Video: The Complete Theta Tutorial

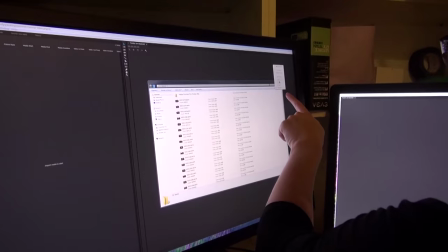[8:13]
You go into this drop down over here and you go to details and then you list by type.
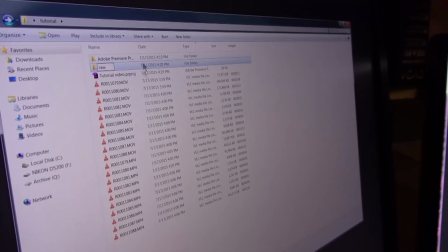[8:18]
Then I would recommend making a new folder called RAW and putting all of the MOVs, but not the MP4s.
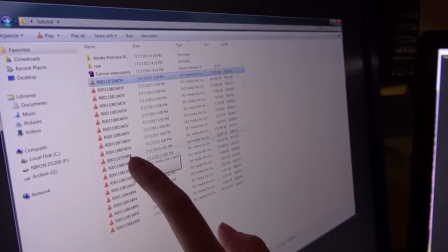[8:25]
When the videos are converted, they get converted into MP4s.
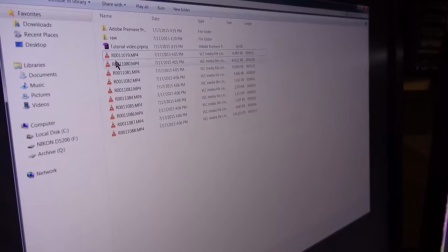[8:28]
So the MOVs are the RAW footage with two lenses that you do not want to edit, so just stick them in the RAW folder, and then the MP4s are the equirectangular, ready to edit.
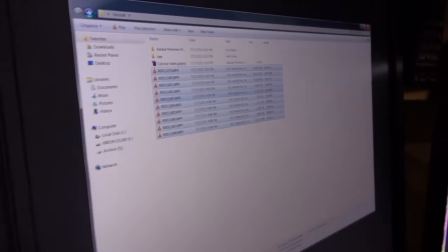[8:36]
Stick them in here.
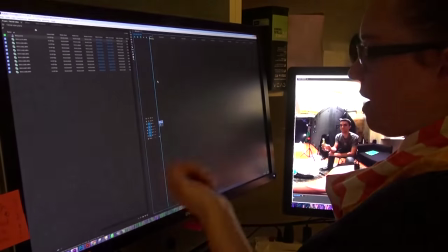[8:38]
So I just recommend like dragging one into the sequence folder and it will automatically make a 1x2 sequence that is the right size for
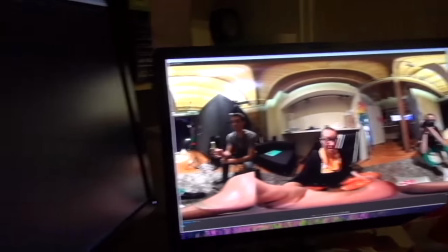[8:48]
the Ricoh Theta video. Yeah, whenever I drag it in, it's like, would you like to change sequence setting?
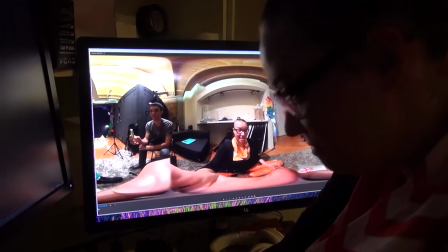[8:53]
And I'm like, oh, change it to the video I just dragged in, because if it's not exactly this, it won't work when you put it into YouTube.
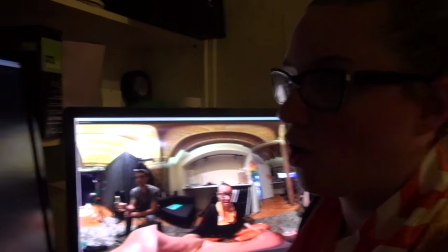[9:01]
So it's very basic, right? Like the stuff that you can do on a spherical video is very similar to the stuff that you can do on flat video.
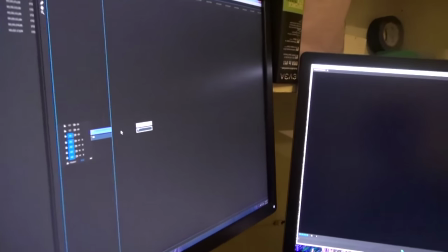[9:08]
Look, now it's two pieces, and stick another piece in the middle. You can cross dissolve, you can do color correction.
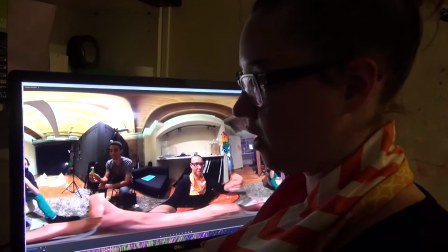[9:14]
If people tell you that you can't edit a spherical video, you should just tell them to go away. This cut, like, yes, that can be disorienting.
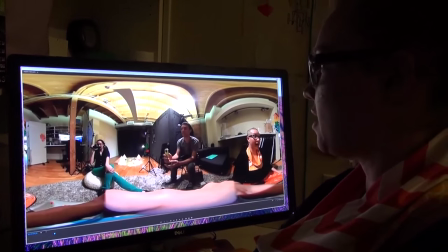[9:21]
Like, for example, if you're cutting between two scenes and you want the people in the scene to generally be in the same place,
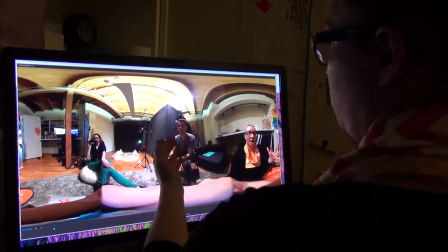[9:27]
you're gonna have to change the spherical orientation of the second image,
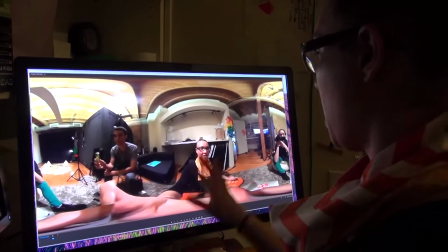[9:32]
right? So, oh, I really like where everyone is in this. Like, I'm in the middle and Vi's over here and Elijah's over here.
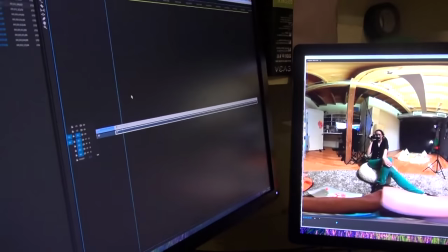[9:38]
So let's try and do that same thing with this second video. So you just go into the effects folder.
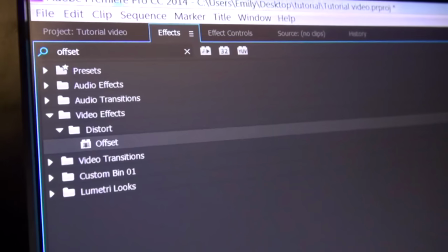[9:43]
You find offset. Offset is the best effect for making spherical video. So you have it on here, you go into effect controls,
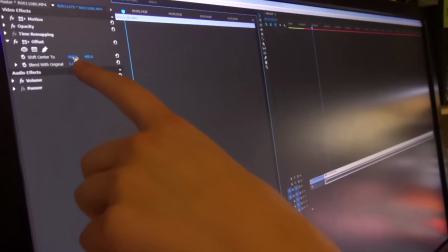[9:51]
and in effect controls there's this horizontal value right here.
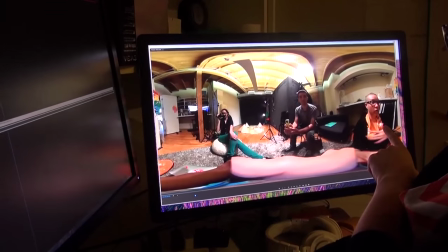[9:56]
You'll see here that it wraps the video seamlessly around so that you can reposition where any of it is.
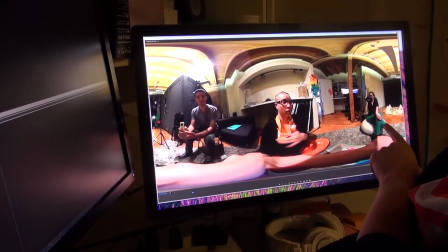[10:04]
Mm-hmm.
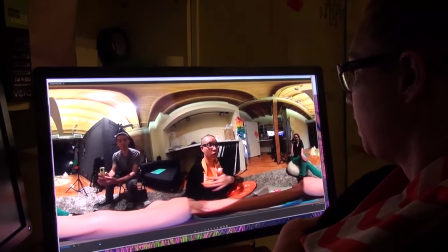[10:04]
So this is what it looked like originally, again, and I'm just going to slide it over until I'm basically in the middle, Vi's basically on the right, and Elijah's basically on the left.
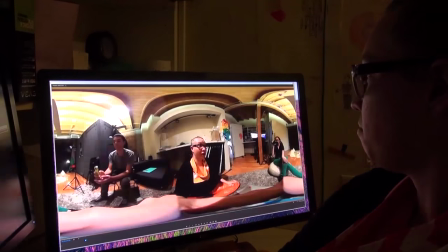[10:13]
You're still going to see a cut between these two, but we're in basically the same place in the video.
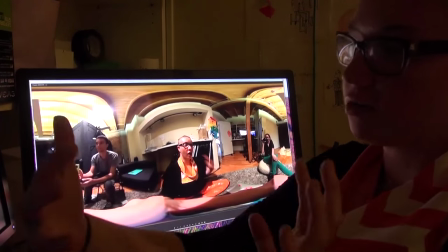[10:19]
So it just makes the person watching the video doesn't seem like the room suddenly shifted. This is just a regular vlog, basically.
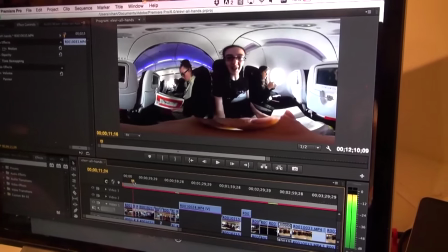[10:26]
I have a little bit of voiceover in the beginning over this footage. We cut to the airplane, talk to the camera.
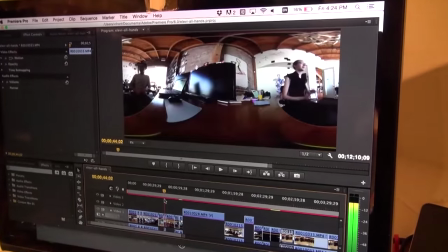[10:31]
We cut to, you know, the office, and we... These are just hard cuts. There's no problem with them.
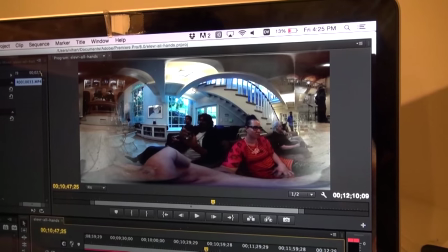[10:37]
So what it's doing here is I'm feathering the edges of one video, which is on top of another video.
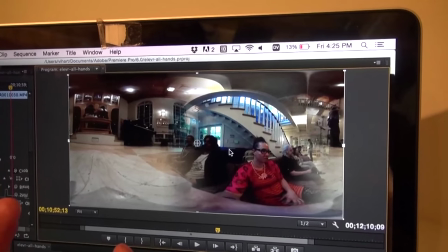[10:45]
In the final spherical video, the effect of this is that you look one way,
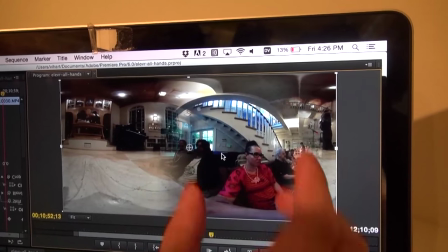[10:48]
you're gonna see Emily and Nagel sitting on one end of the concert hall, and then when you turn around,
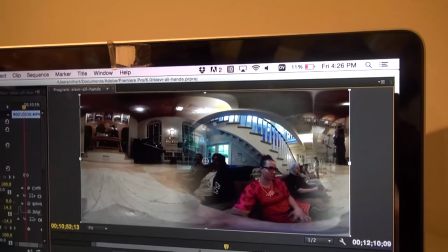[10:54]
it's like you're zoomed up to the organ and you're on the other end of the concert hall. Oh, I'm sitting magically in the same place where I was in the previous one.
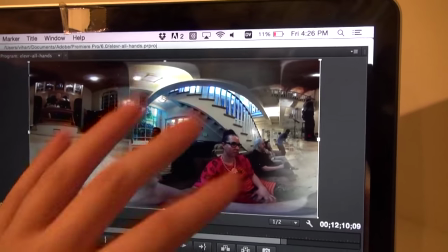[11:01]
Yeah, that was on purpose. So I wanted to connect the place where Emily was sitting in this video in the two view to the place where Emily is sitting
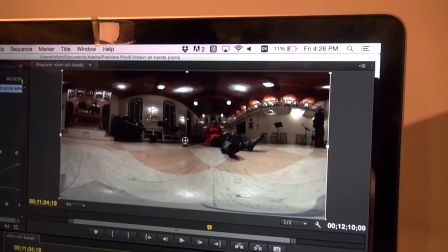[11:09]
in the other piece of footage to just create some visual continuity. And then I start crossfading in at the bottom.
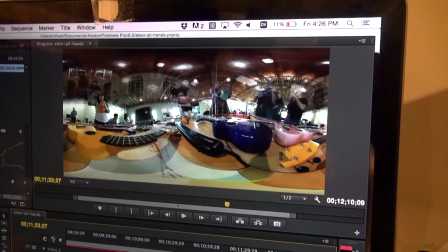[11:17]
I feather in, and that's just from a different piece of footage where there's ukuleles on the floor.
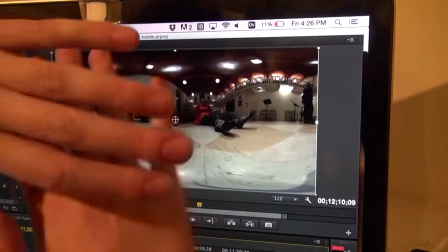[11:22]
So it's easy to fade between parts of footage as long as they're still the full rectangle of equirectangular footage.
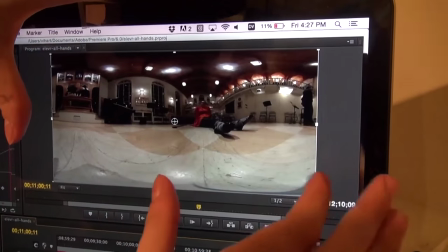[11:31]
You can half and half, you can do pieces here and here.
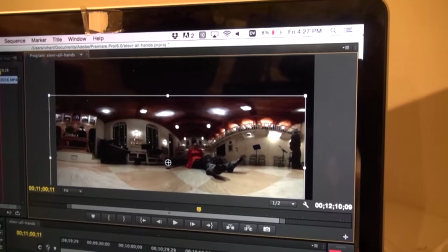[11:33]
What you can't really do is try and like slide this down here and this up here.
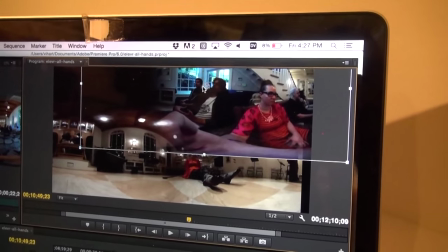[11:40]
They really need to stay aligned vertically.
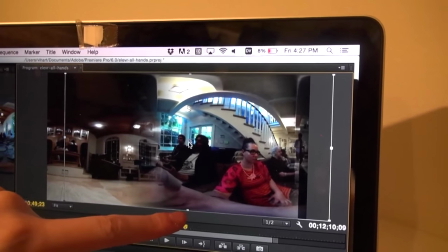[11:44]
They need, the top is special, it needs to be at the top. The bottom is special, it needs to be at the bottom. And if you're gonna be moving to the side, you can do that,
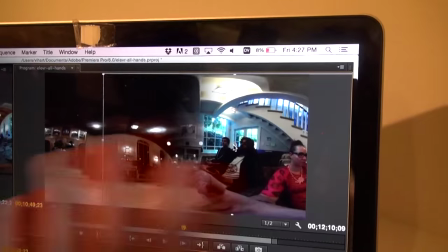[11:52]
but this is gonna be a hard line, so if you want it to wrap, you have to do offset. So I have this video, now I wanna export it.
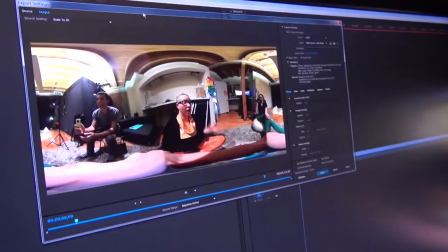[11:58]
What do I do? Control M, if you're on PC. And unfortunately, you're not.
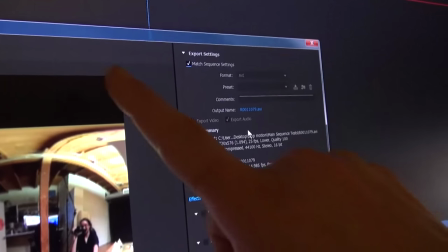[12:06]
You can't just match the sequence settings off of a Ricoh Theta video because it gives you these horrid black lines at the top and the bottom.
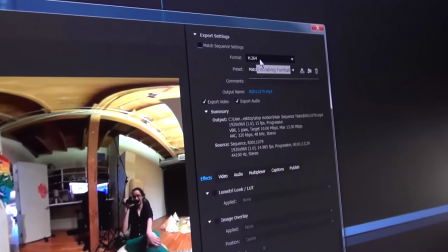[12:14]
So you just want to make sure that this is actually unchecked and that you're in the H.264 encoding format and that you have audio and video checked.